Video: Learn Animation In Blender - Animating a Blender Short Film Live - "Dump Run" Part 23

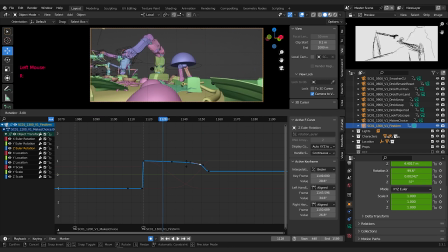[12:30]
Let me just bring this one down a touch. Rotate that so it's in line with it. Let's make this a little bit bigger so we can really see it.
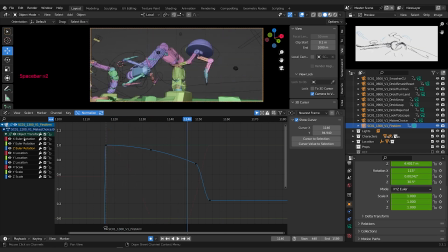[12:46]
Like the tilt up's a bit late. So let's have a look at that.
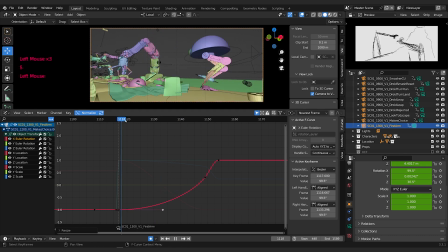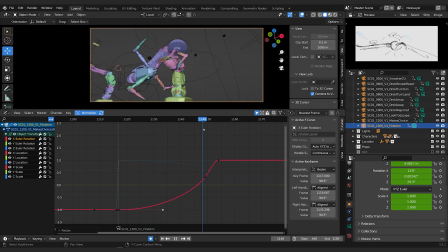That snap is going to be a good cut point for us.
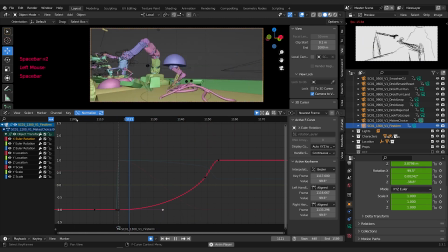Turn off all my controllers.
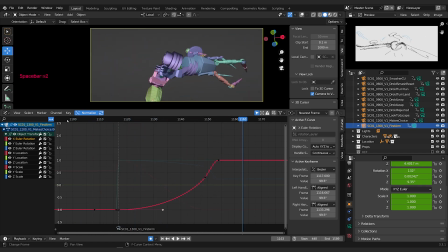All right, so what I like about the shot now is that it's profile, right? So we're at the side, so we can really see the motion. We see that he's reaching out.
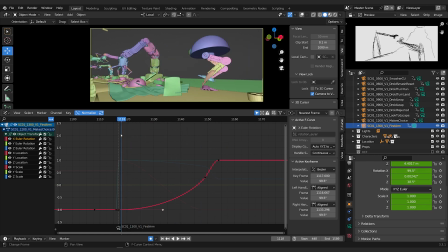But I would like it to be towards camera a bit.
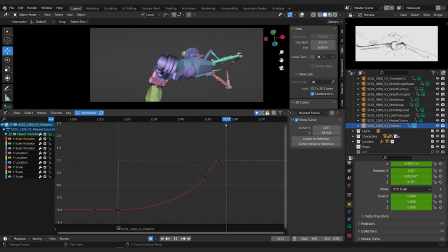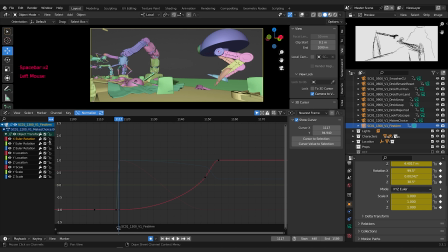[13:54]
Be a little too low as well. Let's try coming up. And then tilting down as well.
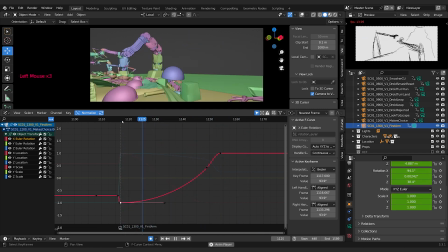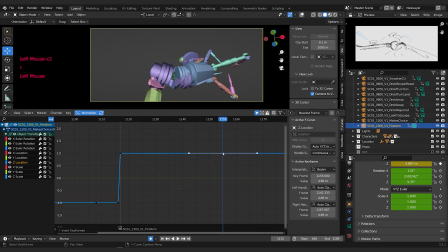[14:19]
Maybe we could add a bit of Z animation as well. Come down as we go. Could be nice and dramatic. Yeah.
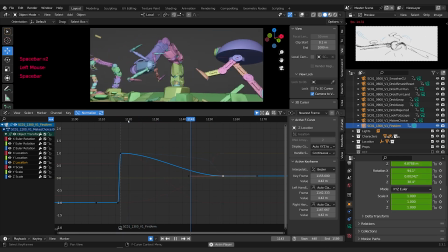Let's watch it in context.
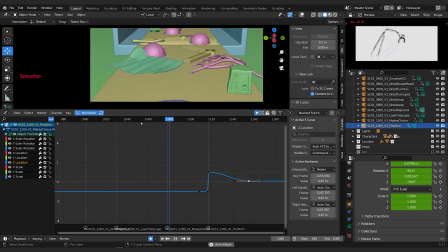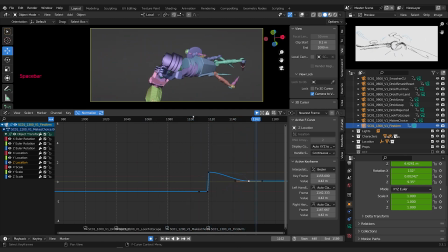[14:50]
I feel like it'd be funny at that moment, right? to cut away to a couple of the other arms, like looking up, like what?
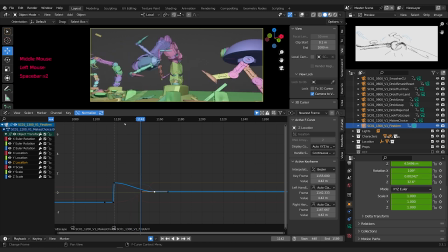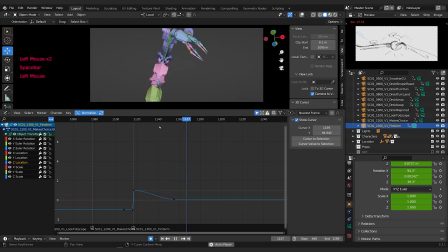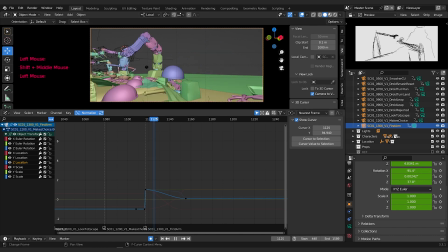[15:16]
Cool. Let's have a look at the crosshairs again. See where things go with the shot. I'm actually pretty happy with that. Even the animation, I think, works pretty good.
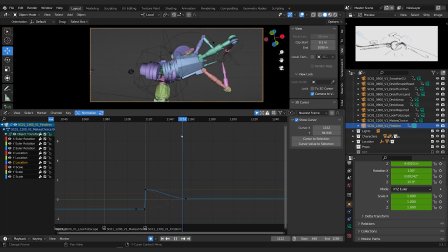[15:28]
There's a lot we could, just tweak and refine forever, but I think this is going to work for us. That joint isn't great. That intersecting geometry, yuck. Maybe we want to cut away from that. All right, cool. So let's Shift D that camera.
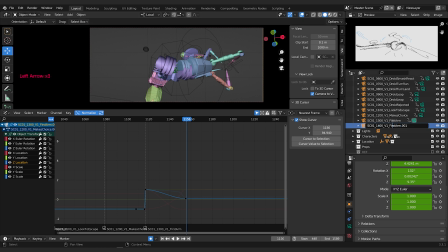[15:47]
And I'll call this one 1400. And let's name this one. This is going to be a first arm, up, up. I'm not sure what the point of the shot will be yet, so we'll just look through it.
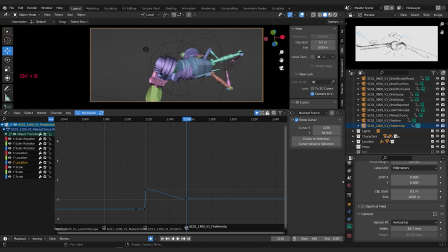[16:03]
And then Control B to bind that camera to marker. And I will clear it off. So actually, easiest way to clear it off is select it. A to get all the channels visible. A to select all the keys. X to delete. Now we're going to want a different lens size.
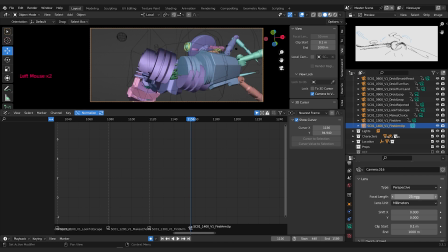[16:19]
So I was on a 14 there. Let's punch in maybe to a 25. So we have a little bit of difference.
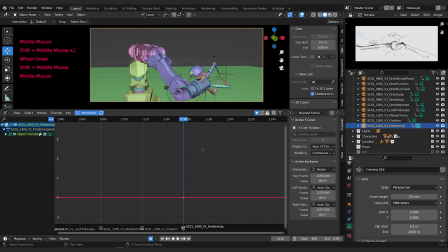[16:25]
And let's think about what do we want to show for this? What's the point of the action? So we're going to go up.
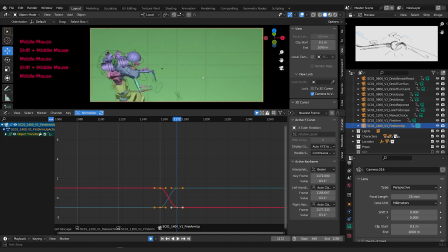[16:32]
So maybe we want to be up here, or maybe towards something like this.
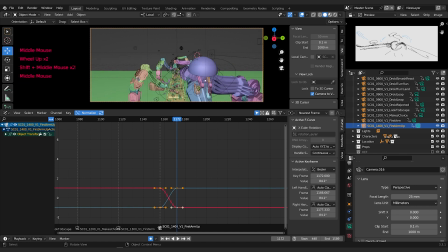[16:39]
You could come up into frame maybe.